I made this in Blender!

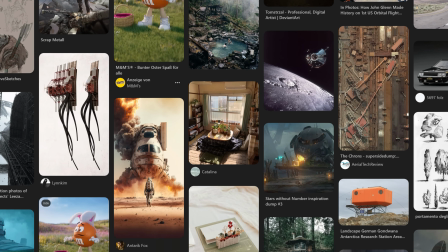0s
Recently I was scrolling Pinterest when I stumbled across this image.
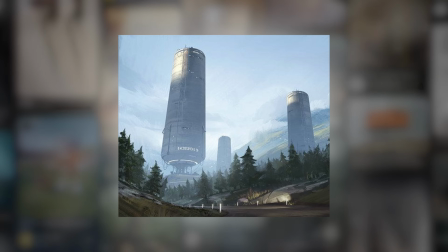3s
After clicking on it, the algorithm started showing me all these images, and they really inspired me to do a personal project again. So in this video I'm not making Minecraft RTX or Clash of Clans realistic. This time I'm creating a foggy, dark, dystopian scene in Blender, so let's get into it.
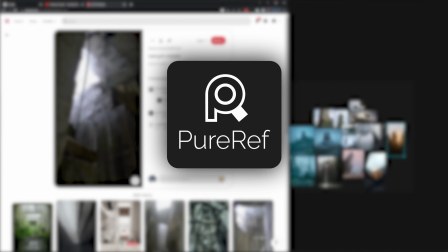22s
I collected some reference and inspiration material using PureRef. It's the perfect software for making mood boards.
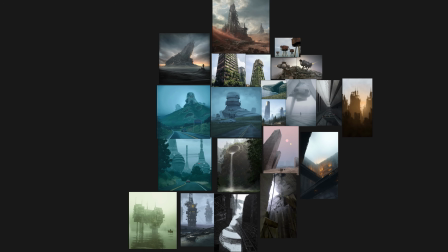29s
Once I had a decent collection of images, I launched Blender and started sculpting some hills.
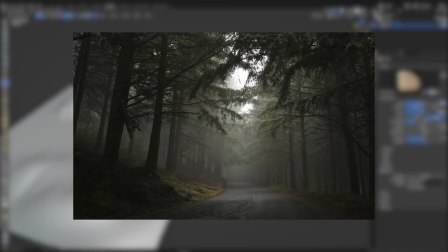35s
My plan for the scene was to have a winding road in a foggy valley going towards some kind of gigantic structure.
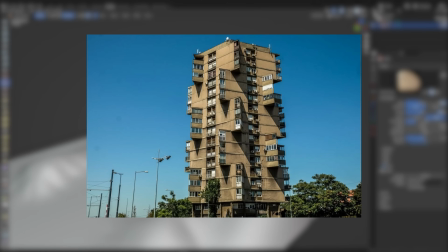42s
For the structure, I wanted to take inspiration from brutalist architecture.
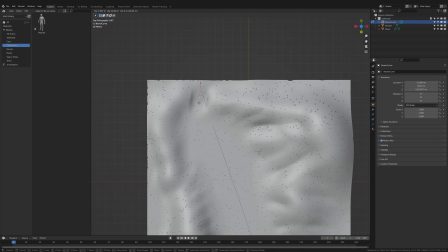47s
After I was happy with the hills, I made the road using a Bezier curve. I converted it to a mesh and applied a solidify modifier.
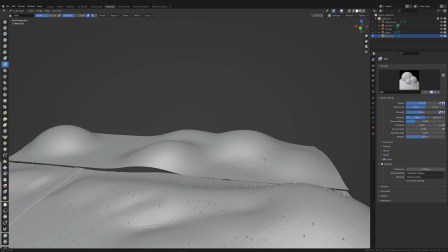55s
I had to add some more hills in the distance to make the scene feel a little bigger.
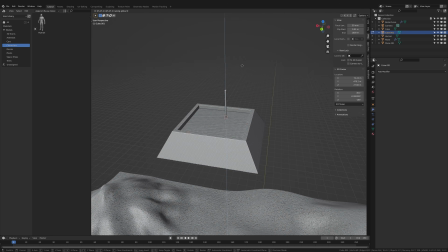59s
Now the structure. I imagined some kind of gigantic wall surrounding a few really tall concrete buildings.
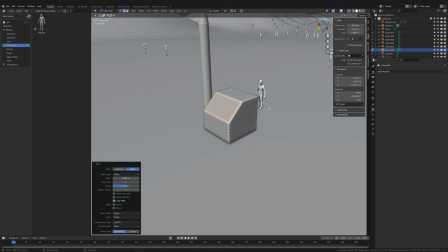66s
I just roughly blocked out the shape and then modeled some smaller objects that I could scatter on the towers later on to add some detail.
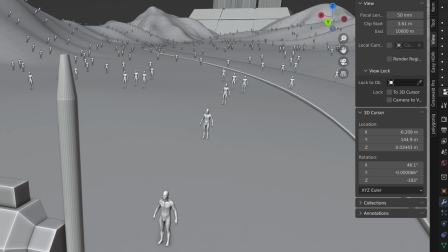74s
By the way, these people standing in the background are just so I know the scale of the scene.
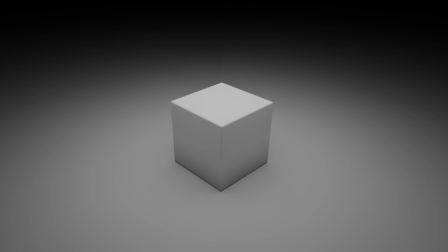78s
I mean, if you look at this cube, you don't know how big it is, but if I add some humans for scale, it instantly becomes clear.
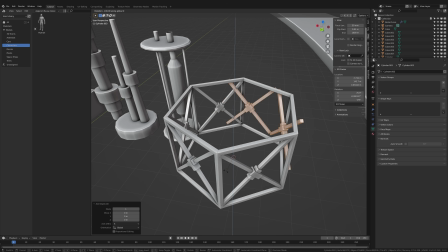84s
I modeled a few different kinds of antennas and support structures. For the material, I used a texture from
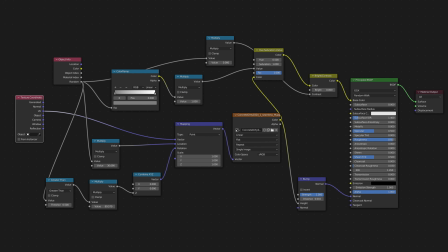91s
textures.com and built this node setup to make it procedurally change colors when the object is duplicated.
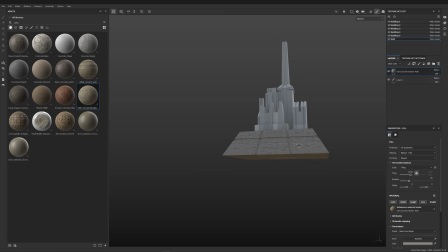98s
For the walls and buildings, I used Substance Painter. I applied a concrete material and made the crevices dirty using a dirt generator.
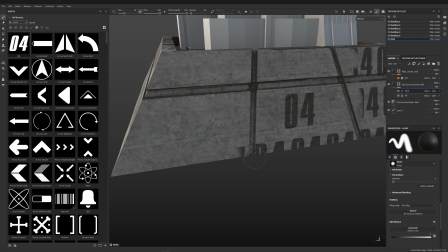106s
I put the number 4 onto the front to add a little bit of story. I added the square texture and played with the tiling count.
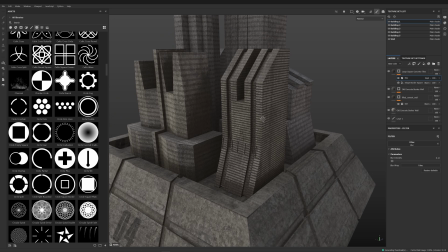114s
After increasing the border width, it actually looked like there were windows. The towers obviously still need way more detail, but I'll do that when we're back in Blender.
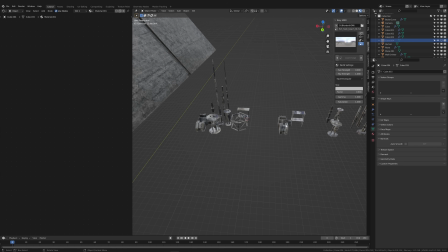123s
I sorted the small objects into different collections, so I could scatter them on the concrete buildings.
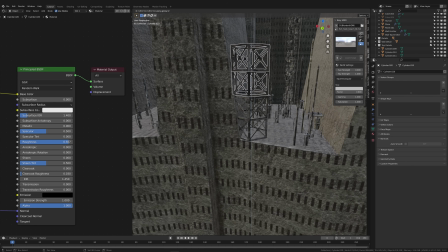129s
But I also placed a lot of assets by hand.
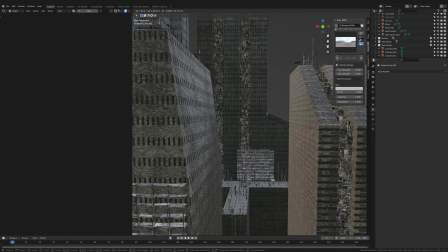132s
I added the scaffolding using an array modifier and hung some Bezier curves from the towers to make cables.
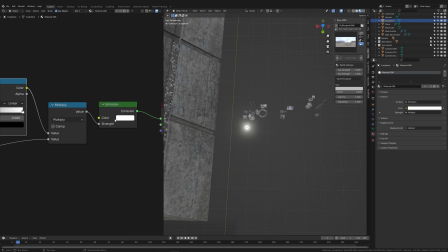139s
I gave them a dark material. The buildings, however, looked a little too dark, so I applied an emission shader to an icosphere and scattered it on the buildings.
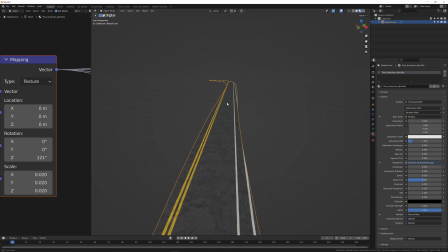147s
Making curved roads in 3D can be difficult sometimes because the road markings don't always want to follow the road.
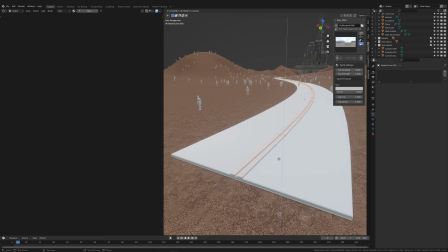154s
But I found this workaround by extruding the middle faces of the actual road geometry and giving them a different material.
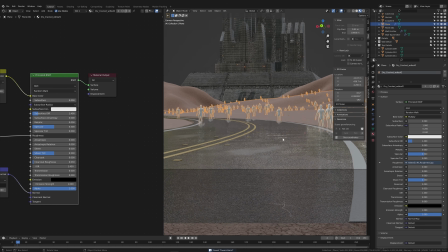162s
I extruded a few more faces and made them all yellow. I wanted the asphalt to be a little wet, so I decreased the roughness and mixed in a noise texture.
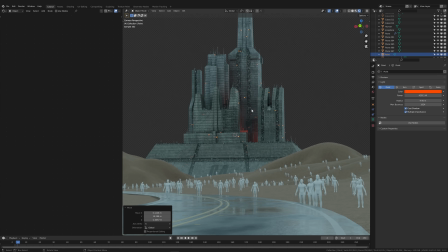171s
The towers were still way too dark, so I put some red lights between them and also added one outside the walls.
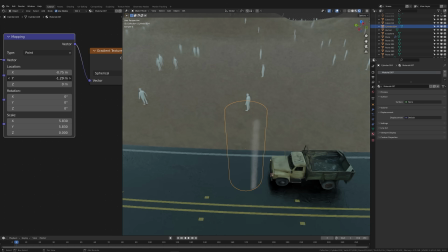178s
The scene definitely needed a truck, so I added one. I turned on the headlights and used this node setup to create some volumetric lighting.
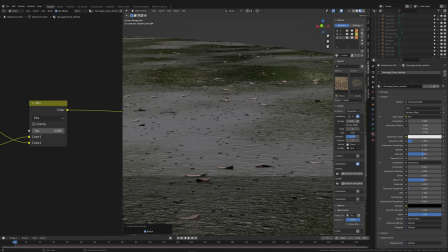187s
I added a few twigs and leaves to the ground because there is probably no one who picks them up.
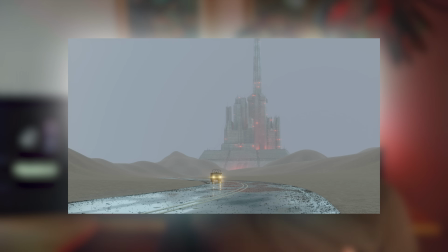192s
Right now the scene still looks kind of empty. It needs some vegetation. Grass is extremely resource heavy when rendering, so I only selected the faces that are actually visible on camera.
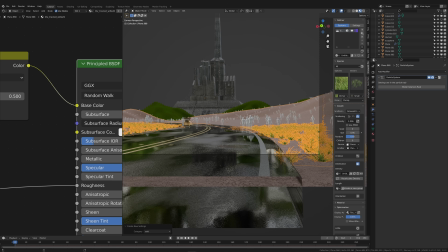204s
I also selected the area closest to the camera to scatter some higher quality grass assets, and then I scattered some lighter grass in the distance. Before adding trees and bushes, I had to do something about the atmosphere.
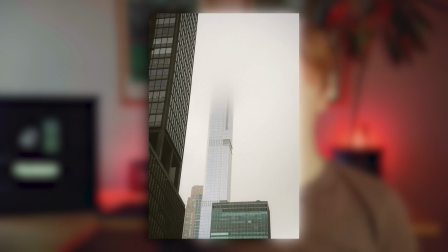217s
When I was in New York City, I took this picture right after it had rained, and I wanted to go for something similar in this scene. I downloaded the free cloud generator by KV3D, who you should definitely subscribe to on YouTube.
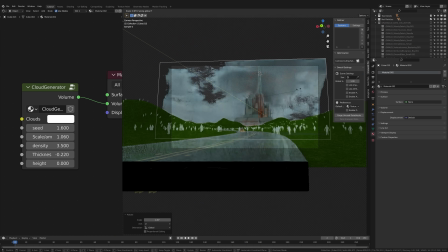231s
I put it into the scene and made the tip of the tower disappear into the fog.
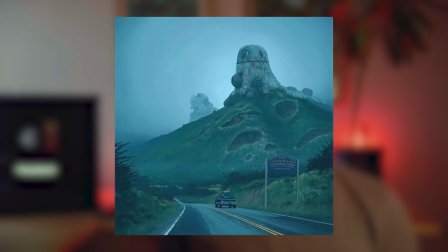235s
In the image that inspired me in the first place, there is this road sign, and I wanted to recreate that.
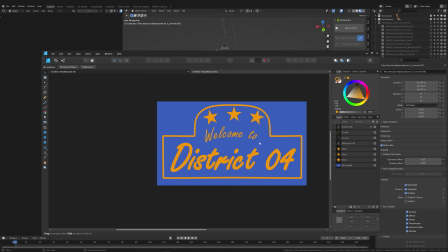241s
I designed my own sign that says "Welcome to District 4", referencing the 4 on the big wall.